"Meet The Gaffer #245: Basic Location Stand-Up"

Camera high speed. Hi, I'm Luke Cerveld. Welcome to another episode of Meet the Gaffer.
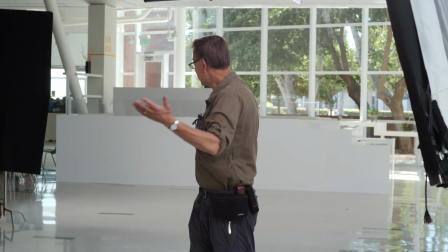Today we're in a very standard mode that we've been in a lot where we have a presenter. It's going to do a little bit of walking. So a little of this. Maybe it'll just be stationary. We're not quite sure. You know, you want some graphics next to the person. And we've built up a good-sized key here.
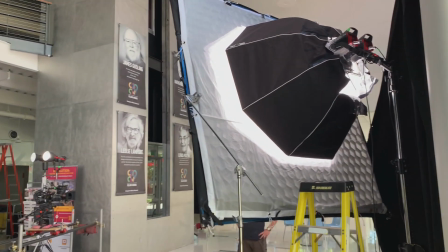This is two 600Ds through 8x1.5 grid and a honey crate.
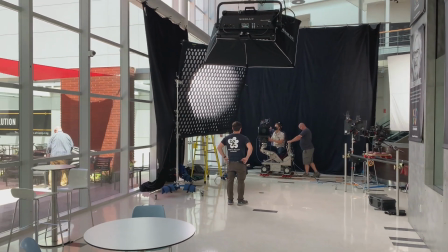So that gives us a little bit of that.
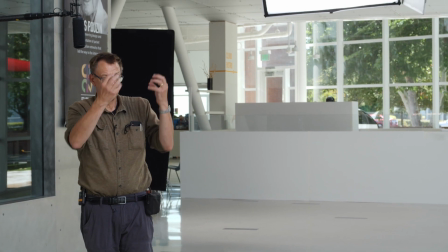Here you're getting the full unit, and then with the crate on it,
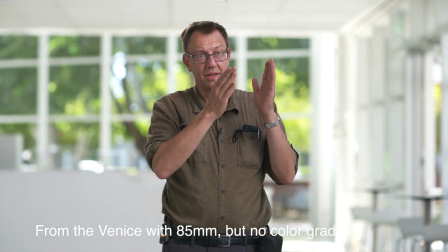it takes that light down just a bit so that when he comes to this second position
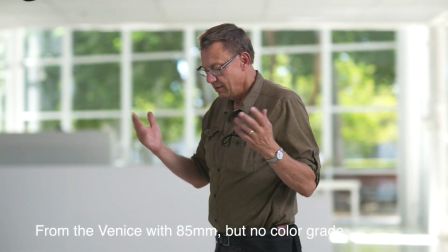he's in the same basic light that he is at this position.
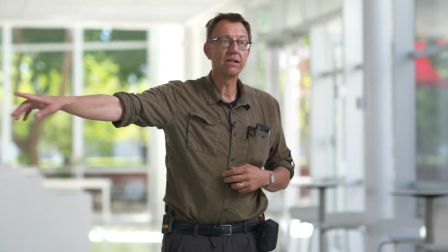So we've got a side angle and that's a second camera on a slider
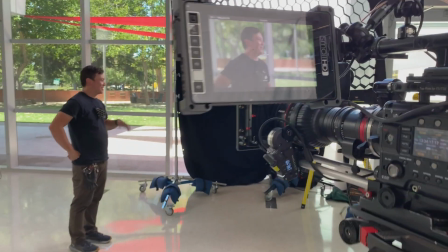and that's just getting you know a tight of the same person but
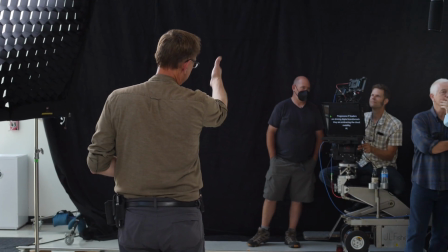we're going back and forth on the dolly with a teleprompter very straightforward but
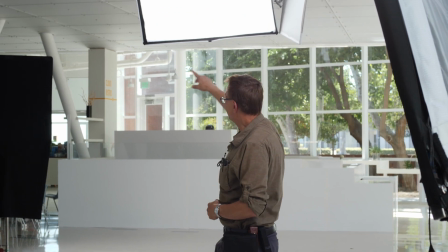we wanted to put in a backlight and so we've got a Nanlux 650C
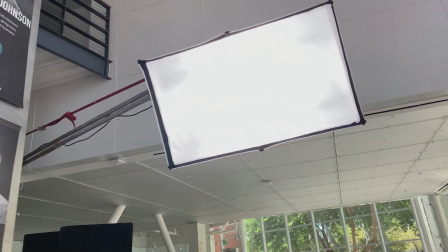on a pretty good-sized menace it's a double menace so it's got this sort of shotgun barrel
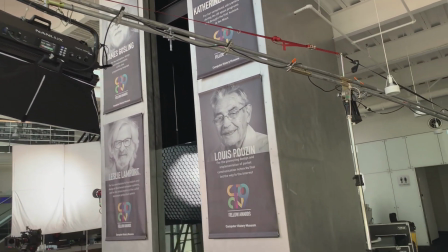setup and that is hiding around the corner here and then in the back we've got a Nanlux 1200C
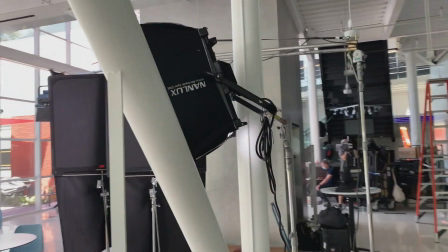and that's just giving us a nice wash on the floor to bring up that background and then
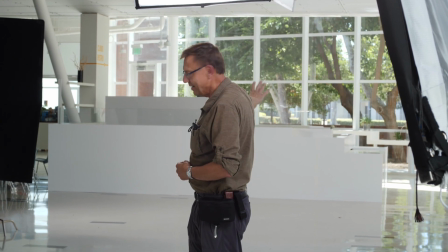we're letting the light go in the back the art department has made that a nice white wall so your eyes and drawn to
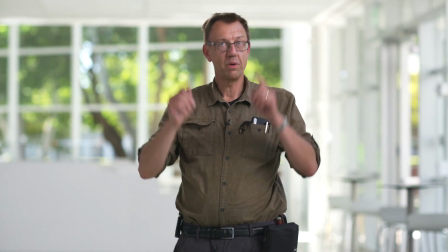that you're sticking with the person that's talking to you so that's what we've got going behind the camera we've got a 20 by solid just to take out the extra
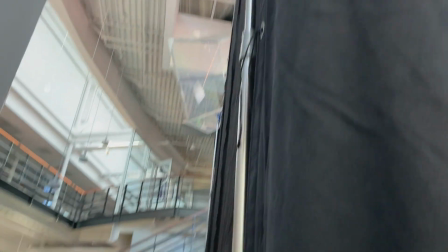light and we also put some bisqueen up on the skylight then we've got a little fill here with a 300d and a 300x just
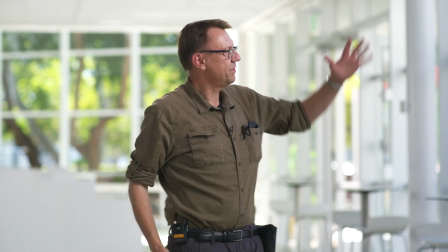giving us uh filling this out a little bit so it's not so saucy even though we've got all these windows here and that's giving us our main feel of
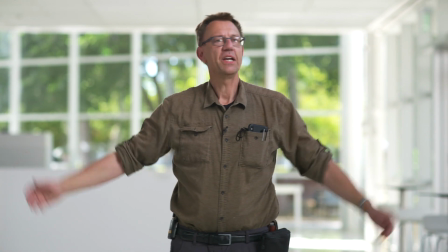the light for today thanks for watching we'll see you again next time
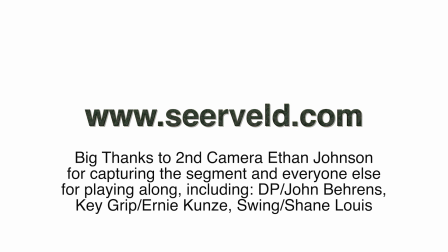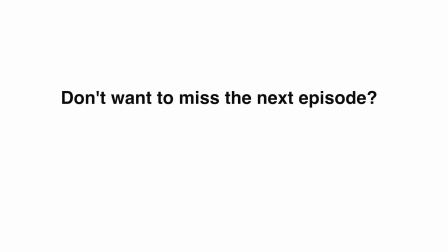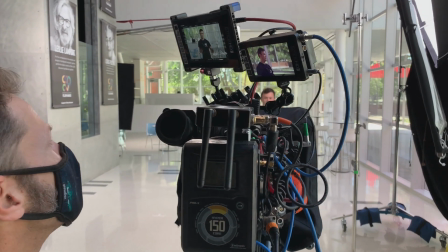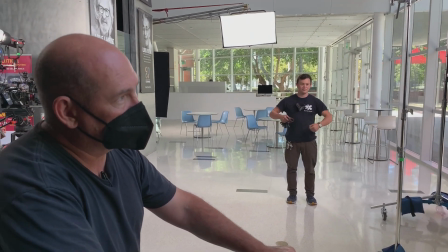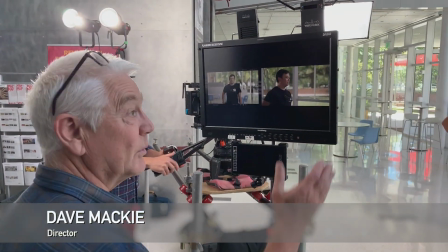it's not something we can get rid of
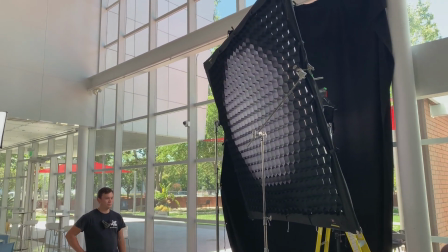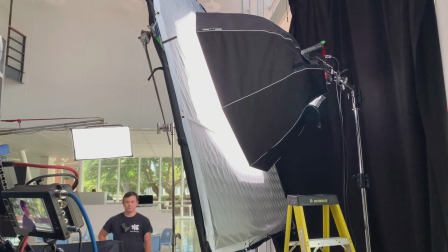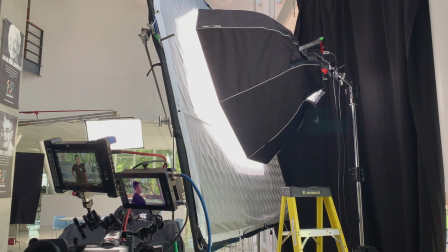here was a situation where the c-stand now was in the shot so the grips had when they rigged it had put opposing pins on the frame and so they could just move that c-stand around to the other side and grab it from the back.
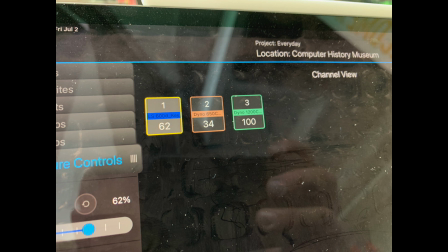We weren't using a lot of lights so I didn't necessarily have to have them on remote control but it's nice when you're previewing something or want to see something quickly you can do it all from one place.
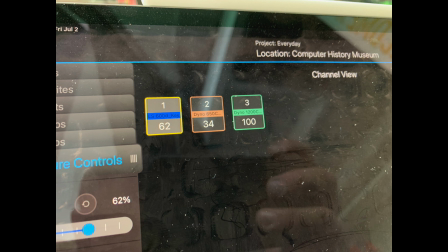Here you can see we didn't even have the two 600Ds at full they were just at 60% and the backlight was at 30%. So plenty of light to play with.